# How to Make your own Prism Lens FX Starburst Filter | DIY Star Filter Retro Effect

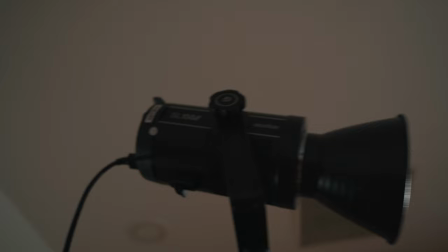(5:59)
bright so i'm using i've actually gone for one godox light at the moment the sl 150 mark ii i think it's 150
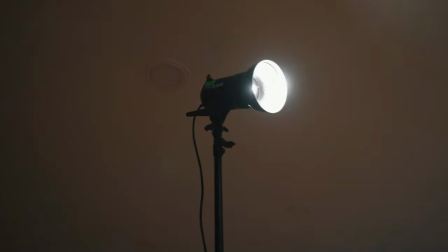(6:07)
yeah and then a couple of lights in the background just to get some more flare off of those as well and that's it. So I actually tested it using my phone torch light to begin with and this
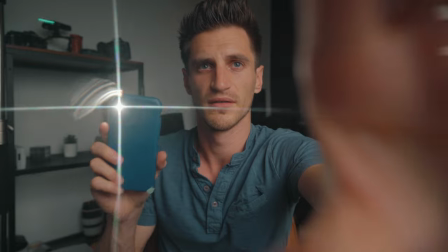(6:21)
is the effect look if I just hold the filter up there you go you can see it
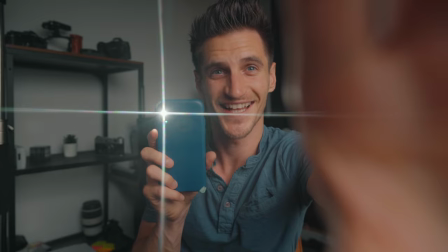(6:26)
works really well look at that but when I was trying to do it with shiny objects for example this it kind of works like you can see it slightly but you need that extra brightness so take the softbox off i ordered three filters i've actually got two of the amazon basics ones i'll leave a link in the description so that you can check them out yourselves they're under 10 pounds and then also this pen flex one just because they were cheap you don't have to go for these ones but I got cheap ones to practice on because if it went wrong I didn't want to have had to spend a load of money but the glass is thinner and what I've noticed is when you're cutting it it flexes so you've got to be very careful you can't get as deep as you'd like because you're going to end up cracking it which I did. My initial idea for this was to use fishing wire because there's a load of like make your own anamorphic lens videos out there and they use fishing line and the thinner the better apparently but you need like a crosshatch effect and I thought that's going to be really tricky and messy to do with loads of strips of fishing wire so then I thought if I just cut
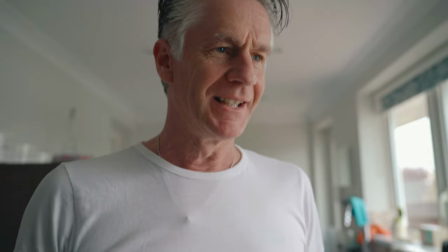(7:52)
into the glass using a Stanley knife pops to the rescue once again when I told him that idea he had this it's a tile and
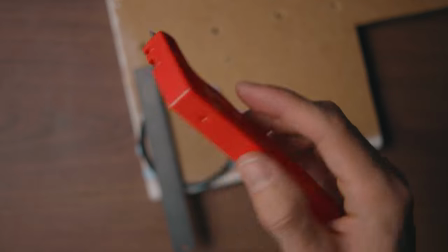(8:01)
glass cutter now the tip of it is made out of tungsten carbide
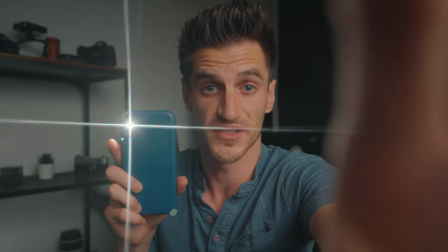(8:08)
so what you can also do is because it's a thread on filter always forget to turn these on so sorry about that video looks different so i've got the filter on here's my can you see that look this is where
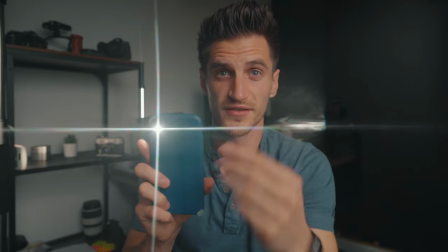(8:27)
that bump is and you get that you don't want that so that's why you need to make sure your lines are precise you can kind
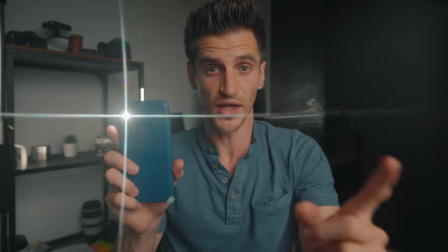(8:36)
of get away with it depending on what you're doing like if it's over there look it looks okay so because this is on a filter thread you can actually choose
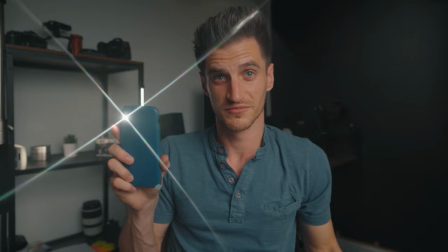(8:43)
whether you want it to be parallel or diagonal so that looks quite cool as well to be fair but i went for the
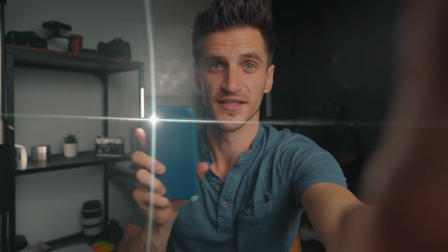(8:51)
parallel just because i was trying to emulate what was happening in that Bruno Mars and Anderson Paak video.
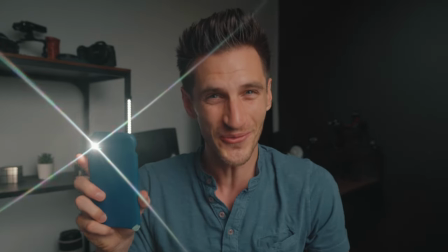(8:57)
But look at that, that is awesome. So I've used these glasses.
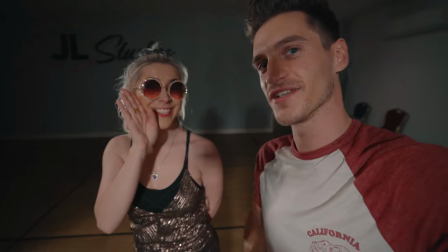(9:02)
They're actually homemade and they look great, don't they? Stoned. What do you think? I love them, very Elton John.
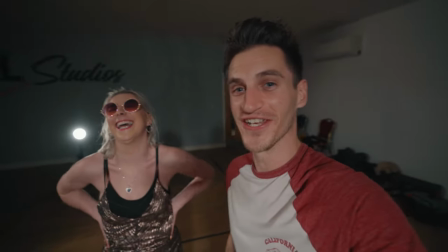(9:08)
Very Elton John. That's what we're going for, Elton John. If you're watching Elton, what do you think?
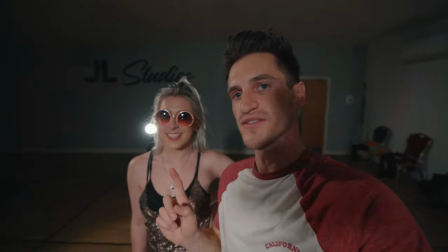(9:14)
So the reason why we've gone with the glasses is because if we're just using lights in the background and getting those stars,
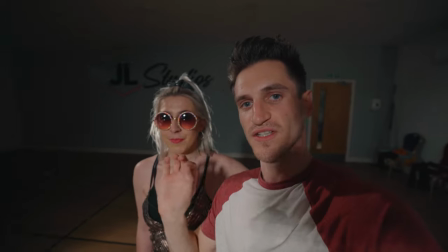(9:21)
it can be too much sometimes. so the glasses is just like a nice subtle thing. A few other things that I want you to experiment with are the camera settings. Now I did notice a huge difference when changing the shutter speed.